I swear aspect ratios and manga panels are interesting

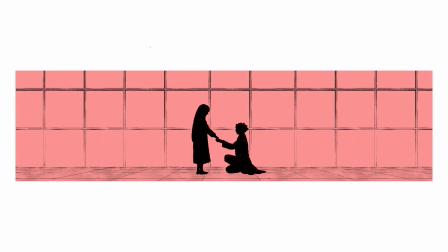Well, change frame's aspect ratio and you change the scene. We manipulate the negative space around the subject, and I think that's what has such a strong effect on us.
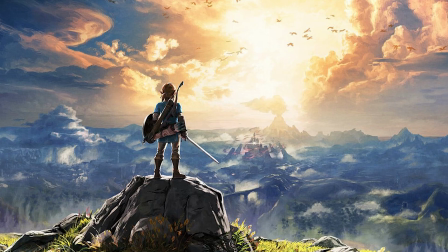Look at the negative space as a landscape, which it usually is. When it's wide, it's a vast land, calling to be explored.
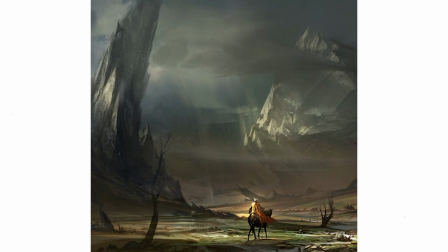When it's tall, it feels colossal, towering over us.
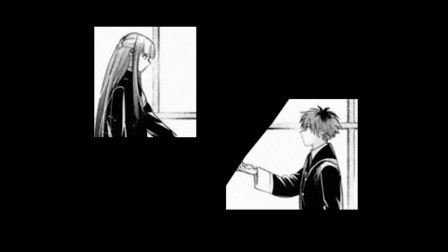When there's very little of that space, we're forced to pay close attention to something so big and important that it blocks out the landscape completely. Is it starting to make sense? Kind of? A little bit? This is the reason I consider frames and panels the same thing.
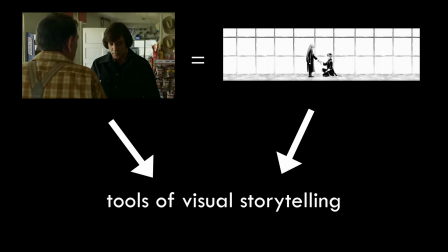Both tools of visual storytelling.
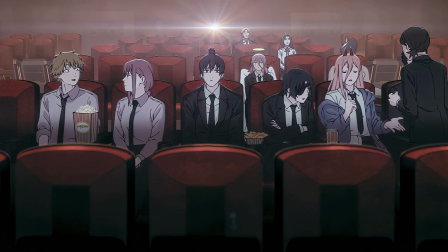The only difference is that movies typically stand to one aspect ratio for their frames, unlike mangas, which switch panel sizes throughout each scene.
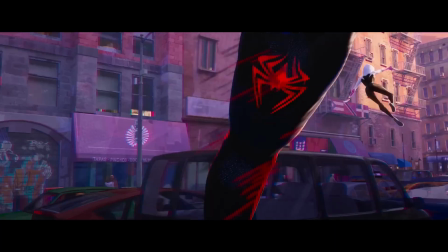So what happens when movies try to do what mangas and comics do? Hulk.
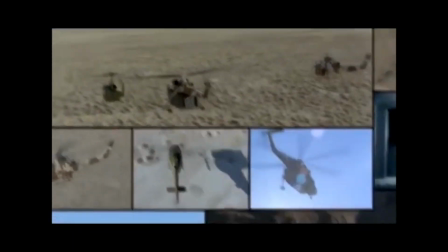You get Hulk. Okay, this is what happens when you ignore literally everything I just said about negative spaces and the thoughtfulness behind choosing good framing.
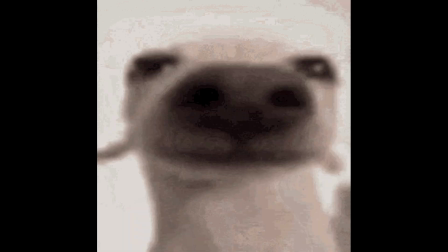What are these butt-ass transitions? As a goofy goober myself, I know the temptation to use powerpoint transitions is real.
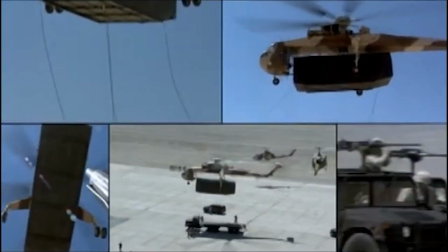You need to fight it. There is just way too much going on and it doesn't feel like producers try to direct our attention to a particular scene.
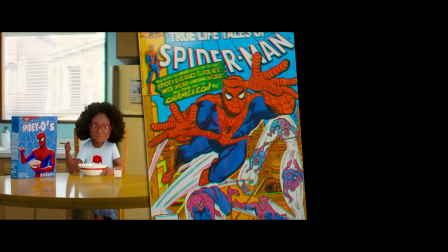This is not the same movies can do a manga. If you do it tastefully, you can make stuff like The Grand Budapest Hotel.
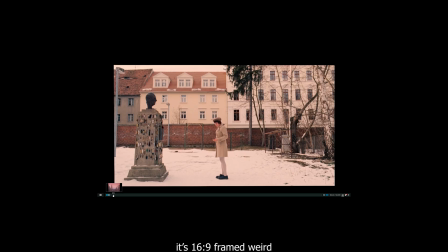It uses 4x3 and 16x9 and this watch movies for free aspect ratios due to note different time periods within the story.
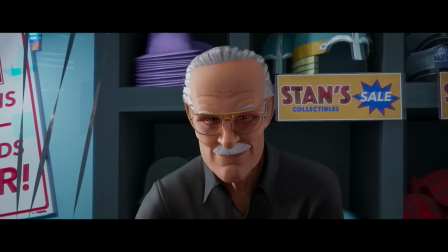But if you really want to pay homage to your inspirations and go in understanding what makes panels in manga work, you get something genuinely stellar.
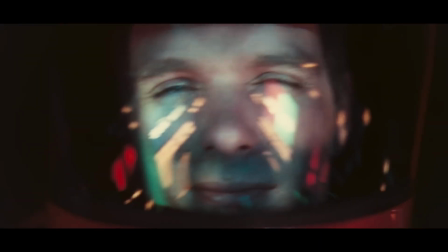You get one of the most brilliant and fresh pieces of media ever. You get my personal favorite product of internet. You get Pudis and
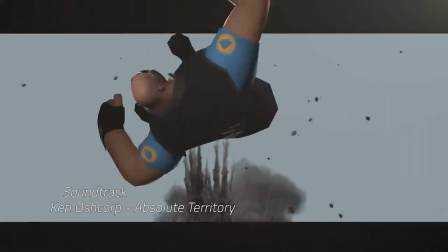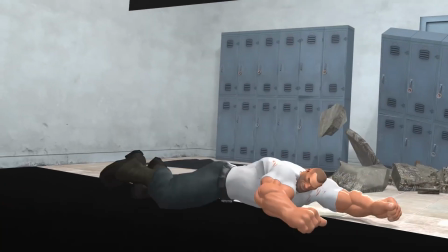This is a show about two guys searching for some anime porn by the way. It uses manga panels as composition guidelines for its shots.
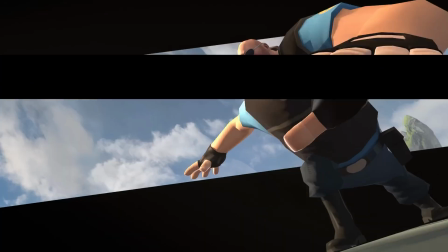The aspect ratio is changed faster than the exchange rate of Turkish money. But it's always done with purpose, it always directs your attention to the character's actions.
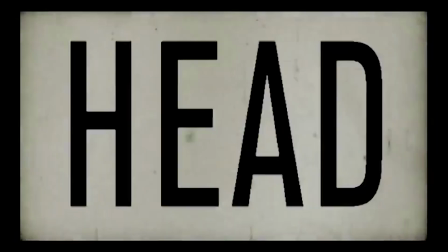God, this goes harder than a brick wall! If you think about it, frames and their aspect ratios are just a limitation, really.
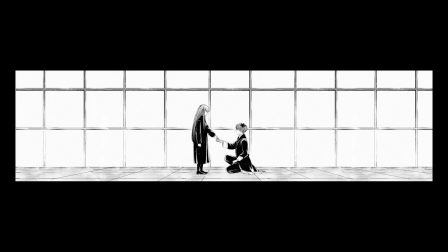A limitation of a 2D plane and what you can show in it. But that's why you can do so many crazy things with it.
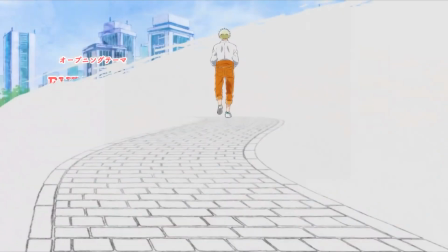I think too often we forget that limitations aren't foes of creativity, but rather like guide rails that you hold onto.
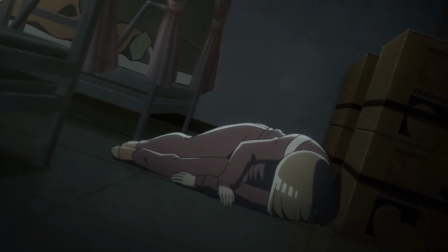It might not be pleasant to always bump into them when you want just beeline straight for that incredible masterpiece,
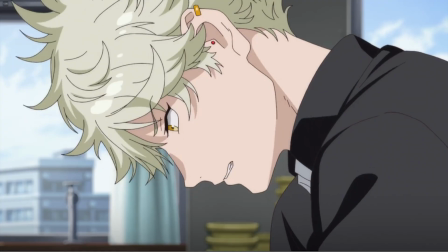but these guardrails let you make one small step towards that masterpiece at a time. Often, these limitations lead you to creating something amazing.
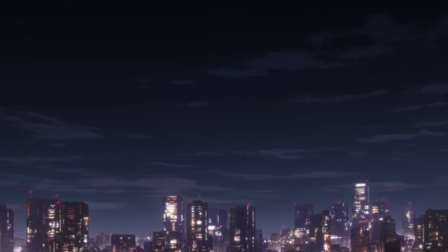Of course, I'm not trying to say that you can't create masterpieces without crazy panels or framing.
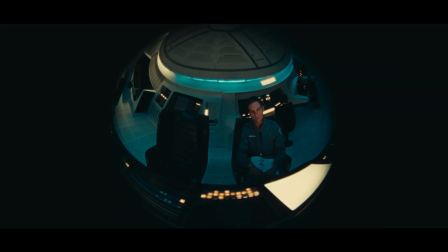Most great movies and shows were already shot in a set aspect ratio, but even with manga, I mean, hell, look at Free Run again.
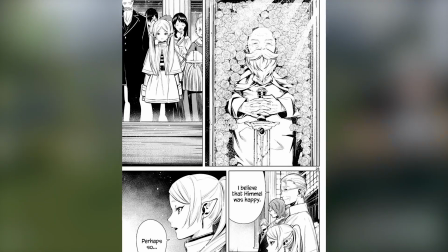Most of it looks like someone left a Tetris match midway, yet it hits you like a loaded freight train from page one and keeps running you over with every chapter.
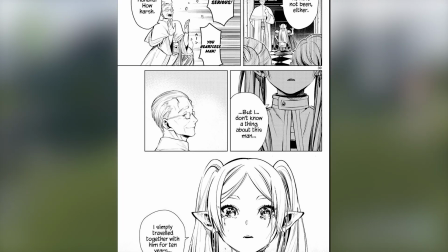Paneling and framing are completely different skills from storytelling, but in the rare cases they're used in creative ways,
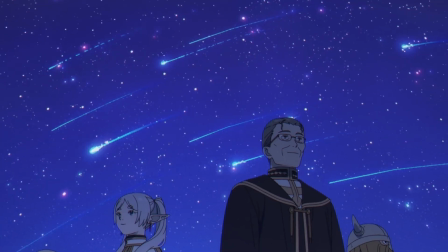they can elevate the story from interesting to exhilarating, both on film and on paper.
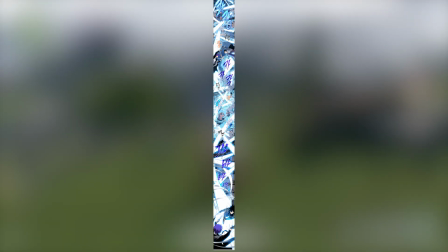Let's take a look at some of them. This panel is from a manga called Solo Leveling, and yes,
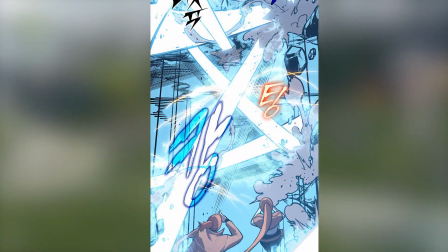this is a single continuous drawing done in everyone's beloved aspect ratio
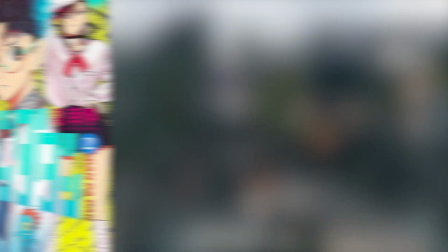of 4 by 50- or maybe let's take a look at manga like Dan Dadan with its dynamic shots,
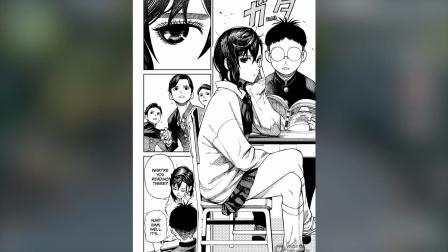characters completely ignoring paneled boundaries and items leaking over to other seats.
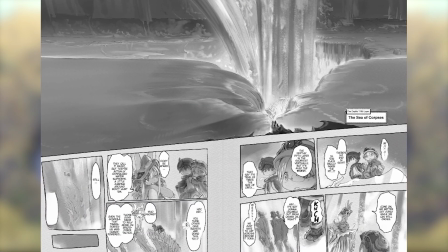Or something like Made in Abyss with its charming hand-drawn panels and scenic white shots that throw you right into the center of the action.
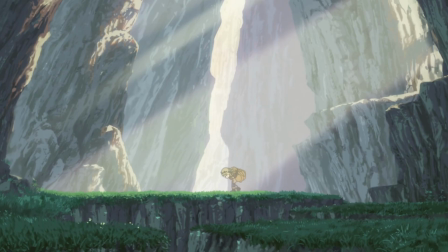But I've been saving up best for last, because if we want to talk about aspect ratios in storytelling, we have to talk about Witch Hat Atelier.
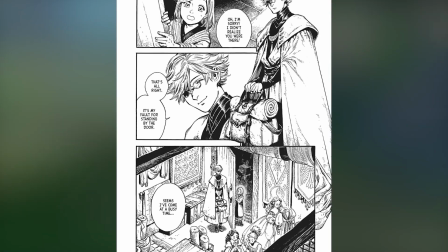Witch Hat Atelier is the first manga I've ever seen that understands that panels are just as integral to the world as what's within them.
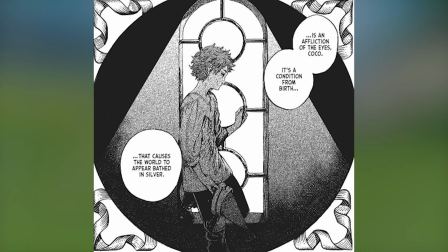They get decorated with greenery, they can be circular with quasar ornamentations,
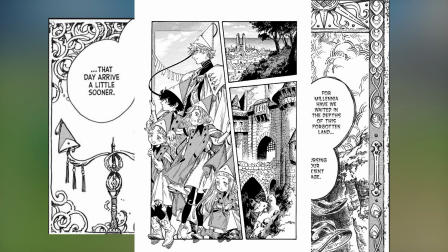they can be picture frames or huge religious tapestries characters break out of and lean on them as if they're physical objects.